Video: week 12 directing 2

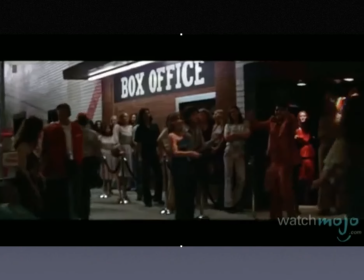Number 8, Nightclub and Double Murder, Boogie Nights.
Jackie, how you doing?
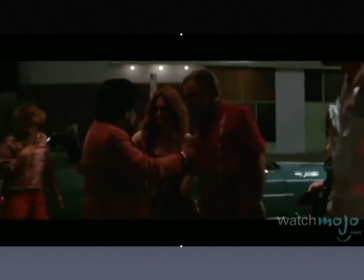I'm Miss Lovely Amber Wade. Wow.
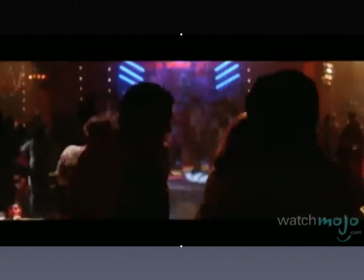This statement-making technique was attempted by director Paul Thomas Anderson's team for the very first shot in the film.
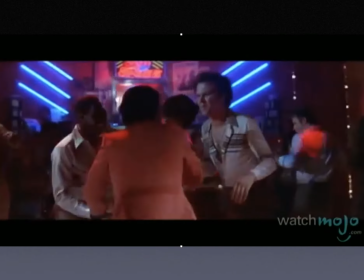Depicting the nightclub of the 1970s, this 3-minute scene worked to introduce us to Burt Reynolds' porn director as he enters the club,
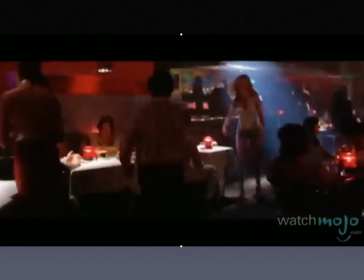before following the owner working the floor and connecting back to Reynolds and his soon-to-be star,
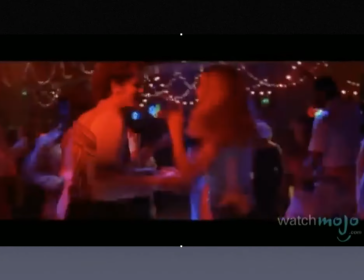Mark Wahlberg.
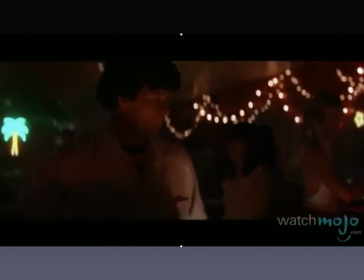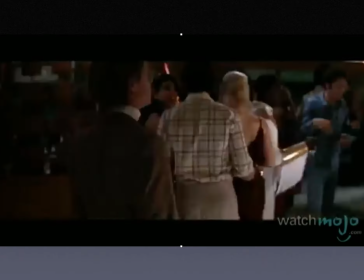Think that's a crazy cinematic feat of timing and cues? Well, check out the film's second attempt as it follows William H. Macy on New Year's Eve.
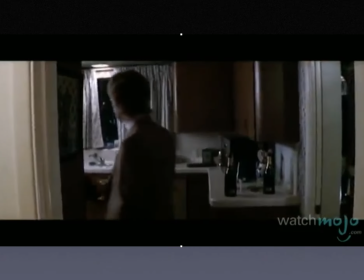Hey, Kurt, have you seen my wife? No. Hey, they're doing that countdown thing.
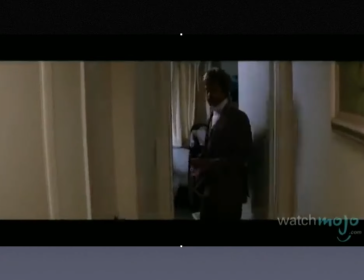Come on in, man. Okay.
As he navigates a house party to find his cheating wife before snapping and going for a double murder and suicide.
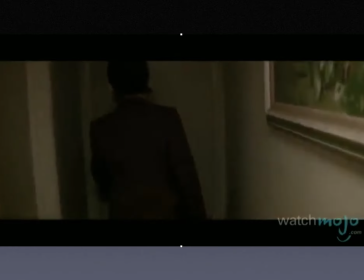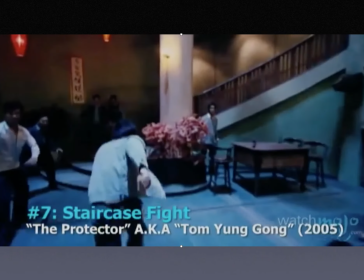Number 7, Staircase Fight, The Protector, aka Tom Yong-gong.
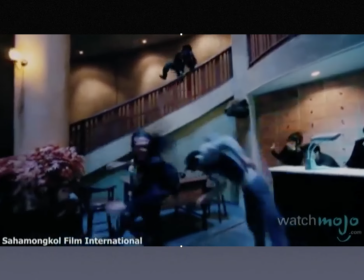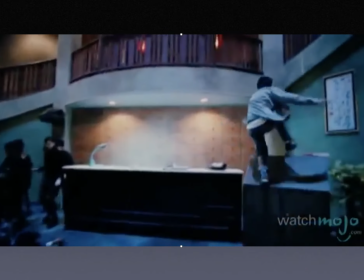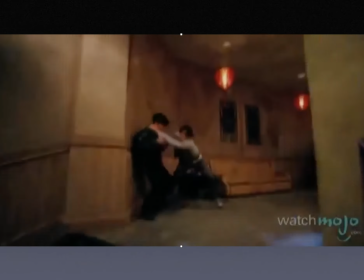Action scenes are tricky enough, but imagine having a prolonged action sequence take the fight up a series of staircases without being able to make a single mistake.
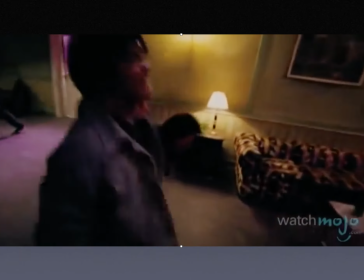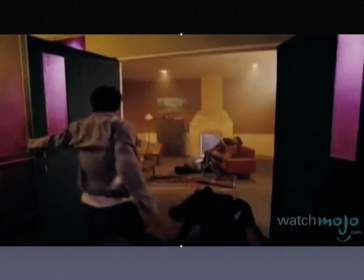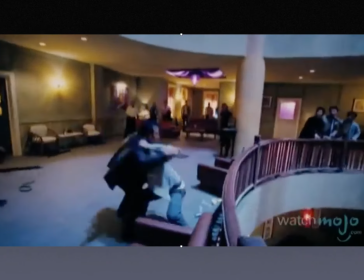Here, Tony Jaa takes on countless stunt actors in search of his stolen baby elephants.
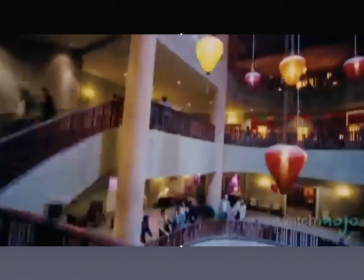This scene is so intense that we can't help but feel for the cameraman, who's struggling to keep up and keep on time.
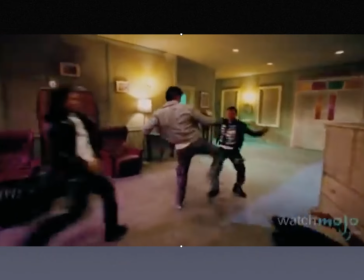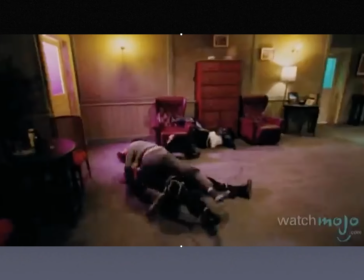We'll take this over shaky cam any day.
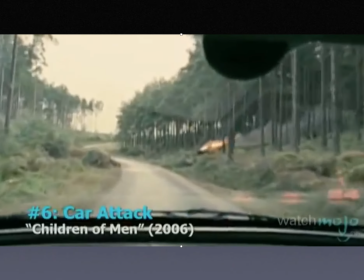Number 6, Car Attack, Children of Men.
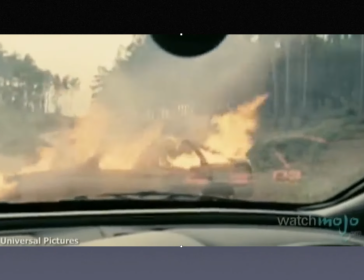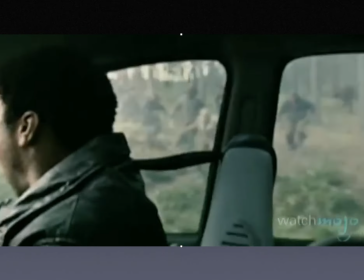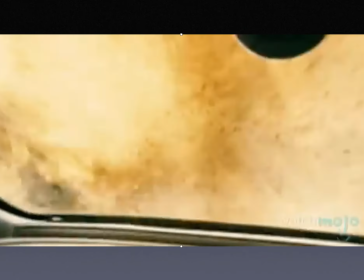Easily the most memorable scene from this dystopian flick, this all-in-one shot featured an attack on a moving car carrying the film's protagonist.
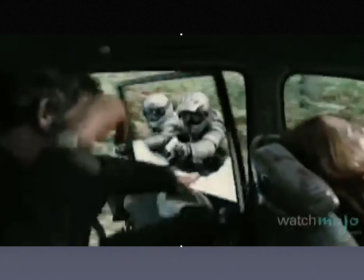Created with a specially designed car-mounted camera rig capable of 360-degree movements,
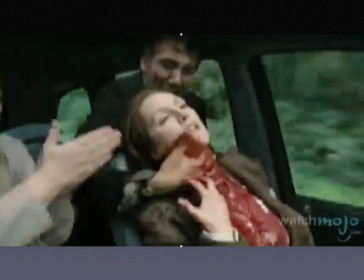this ambush, shot in one take, creates a tense scene that makes the viewer feel like passengers in the car themselves.
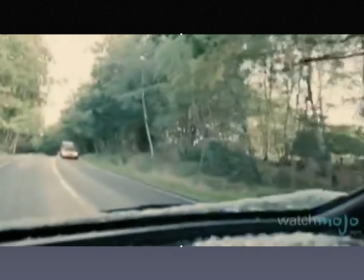Julian! It's the cops. It's the cops!
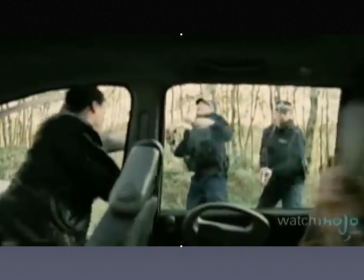Incredibly, the take took 12 days to stage and execute, and only the last take was used, which was almost interrupted by the director.
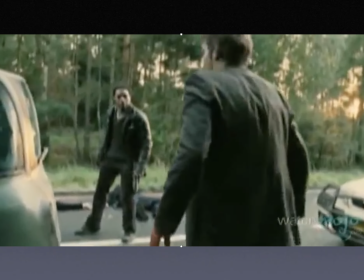Thankfully, the crew ignored his call to cut when blood hit the lens.
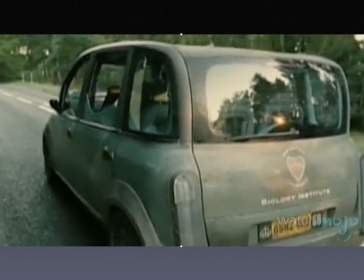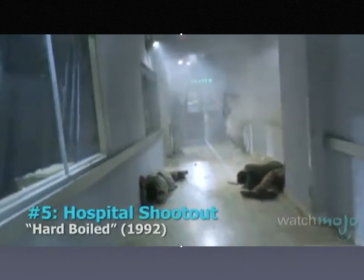Number 5. Hospital shootout, hard boiled.
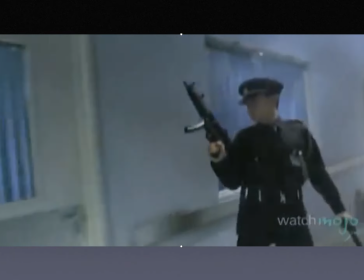Thanks to the choreographic efforts of action director John Woo, this is considered one of the best action sequences ever filmed.
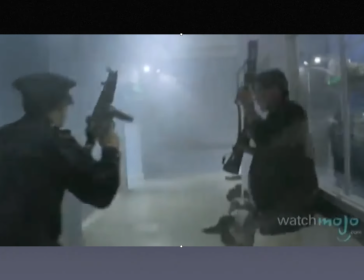In it, 2 cops take 2 floors of a hospital packed with bad guys in only one take.
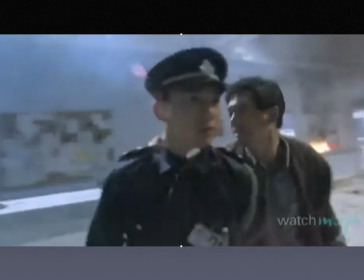That's a whole lot of gunplay, special effects, and timing involved, all to take the audience from the hallway to the elevator and up to a completely different floor.
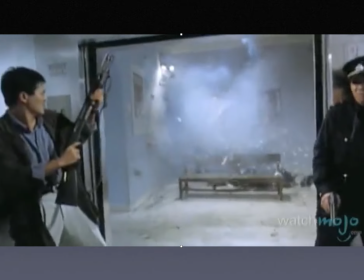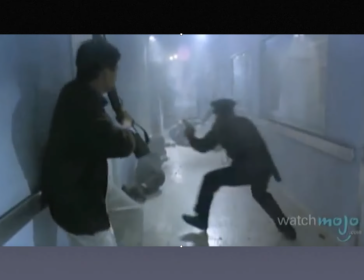If there's any cheat, it's the use of slow motion to help us catch our breath. Video games can only aspire to be this frantic and well organized.
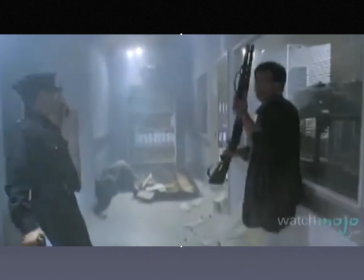What's most impressive is that this was all accomplished in a single take.
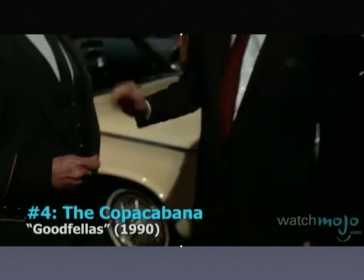Number 4, the Copacabana, Goodfellas.
What are you doing?